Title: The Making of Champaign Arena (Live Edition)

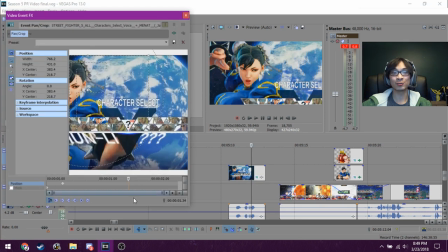So I had to go with Street Fighter, and
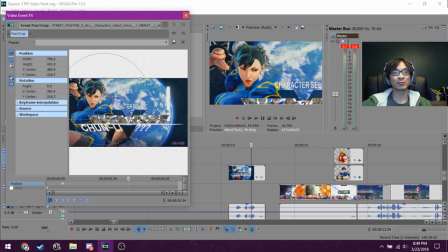I gotta say, man, coming up with an idea for Street Fighter was the hardest thing.
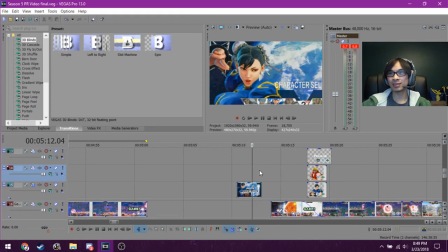There's just... It's so classic and so traditional a fighting game that I could not do anything.
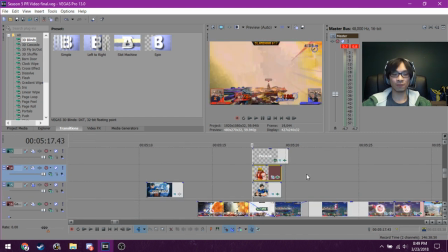I was looking to do something with V-Trigger, actually, but I couldn't find isolated sound effects for V-Trigger,
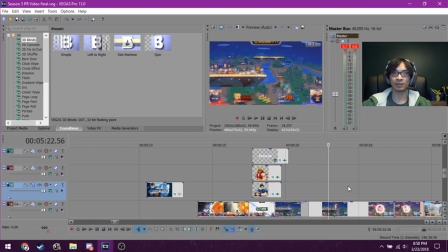and I could not find animations that I could rip for V-Trigger.
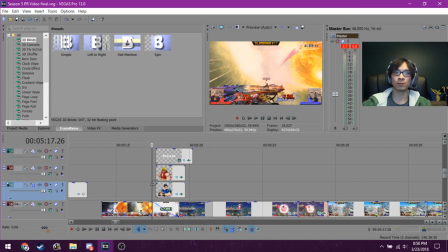If I had spent more time, I could probably craft something, but
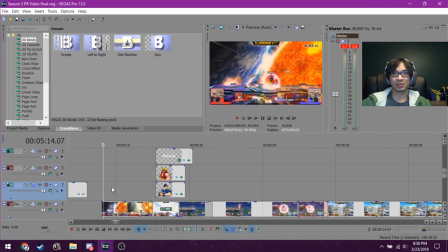it honestly would not be worth the time investment to make something as flashy as that for as much time as it would take.
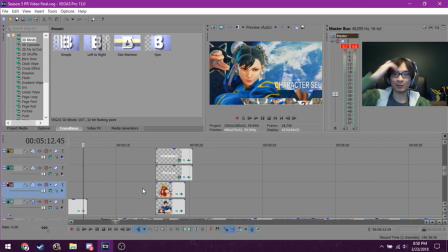Full DBZ PR. Yeah, so that's obviously something that I had to accept myself, is that I wish I could do full Persona. I wish I could do full Dragon Ball, but... That's not where the video...
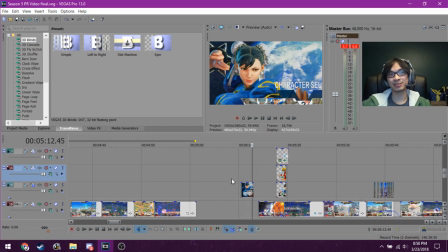That's not where my train was going, right? It's not what was on my mind at the time.
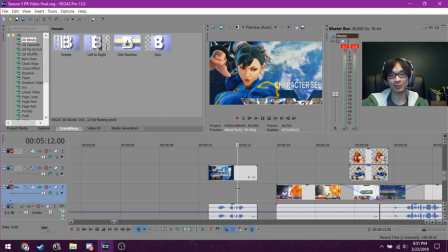Yeah, the Street Fighter was definitely, looking back, the weakest part. It's just...
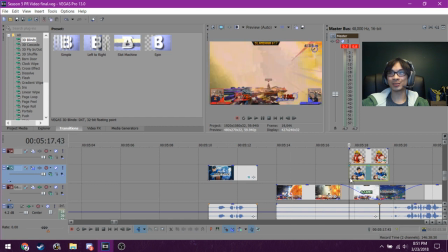There's such little room for creativity. So here's the thing.
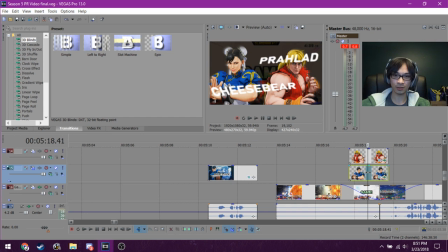Street Fighter, I'm going to make a bold claim and say that Street Fighter, its long-lasting presence is based entirely on its character design. It's just, aside from like the gameplay aspects of it, obviously, but as
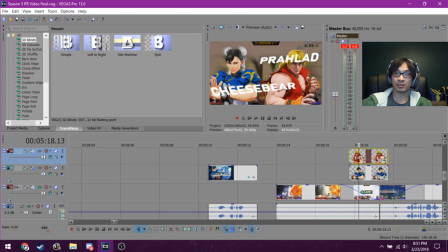a franchise that has grown over the past few years, or a past few decades, it's just, they're so iconic, these characters,
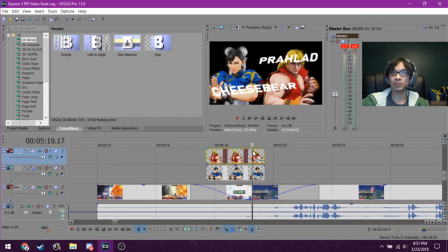right? Like, I had to pick the OG Ken outfit instead of the new one, just because he's so iconic, right?
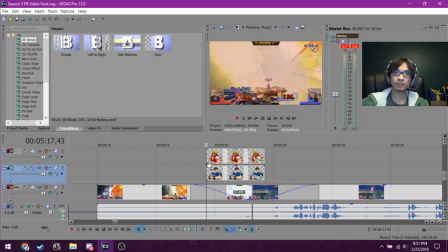And,
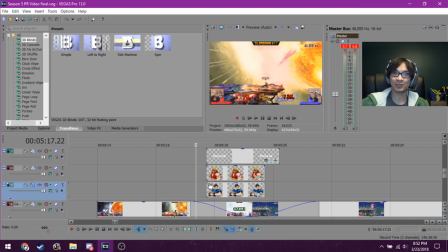Street Fighter V was not the easiest thing to work with. I copied the UI with the text.
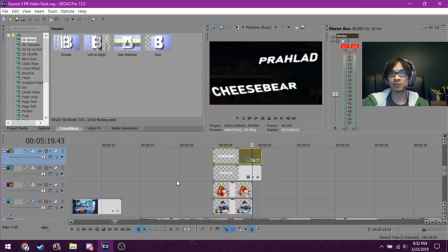I added a slight glow to the white text, make it look like the character select screen sort of font down here,
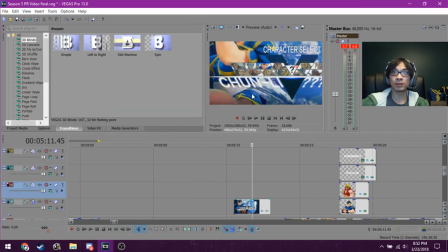right by Chun-Li. I didn't want to make it that thin, because you wouldn't be able to see it otherwise.
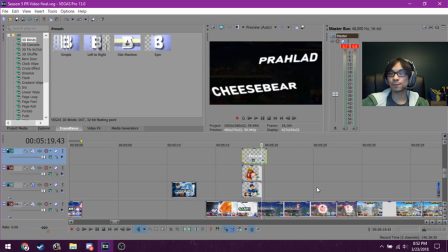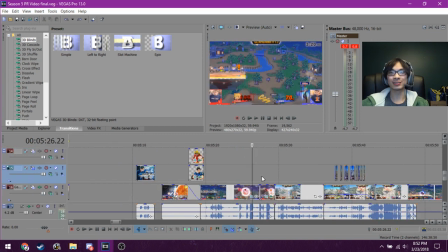But I had nothing to go off of for Street Fighter.
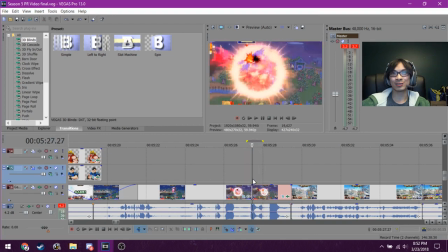So originally, this was edited like this because originally this was where the drop was for Rashid's theme.
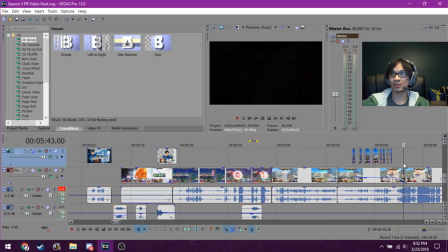So I had actually cut up the song to be this part right here.
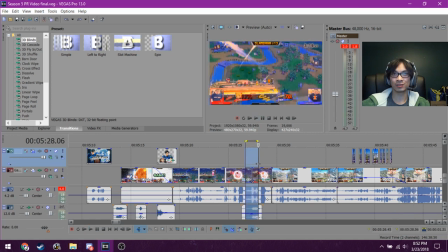That drop used to be right where this is. So that's why this is edited.
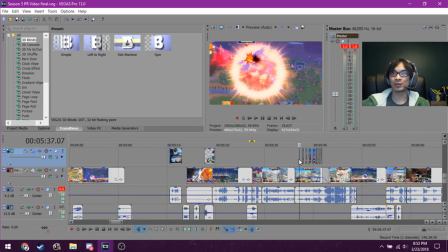But I really wanted to have this sort of flashy part.
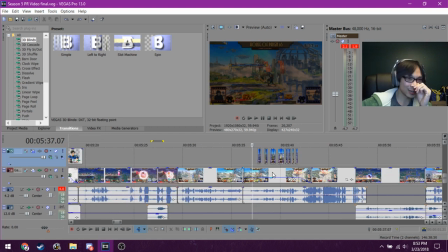Because I just... So here's the thing. When I find that I can't compensate my creative ideas with, like,
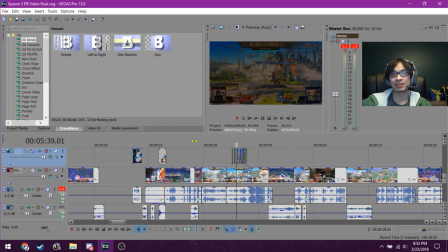a certain section of a video, I need to find some way to make it entertaining to watch, right?
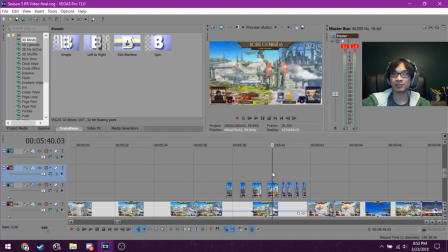So this is more like an obligatory edit, if anything.
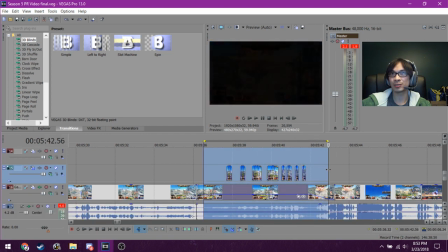It's just the video editor and me feeling like there's not much going on. Not much going on.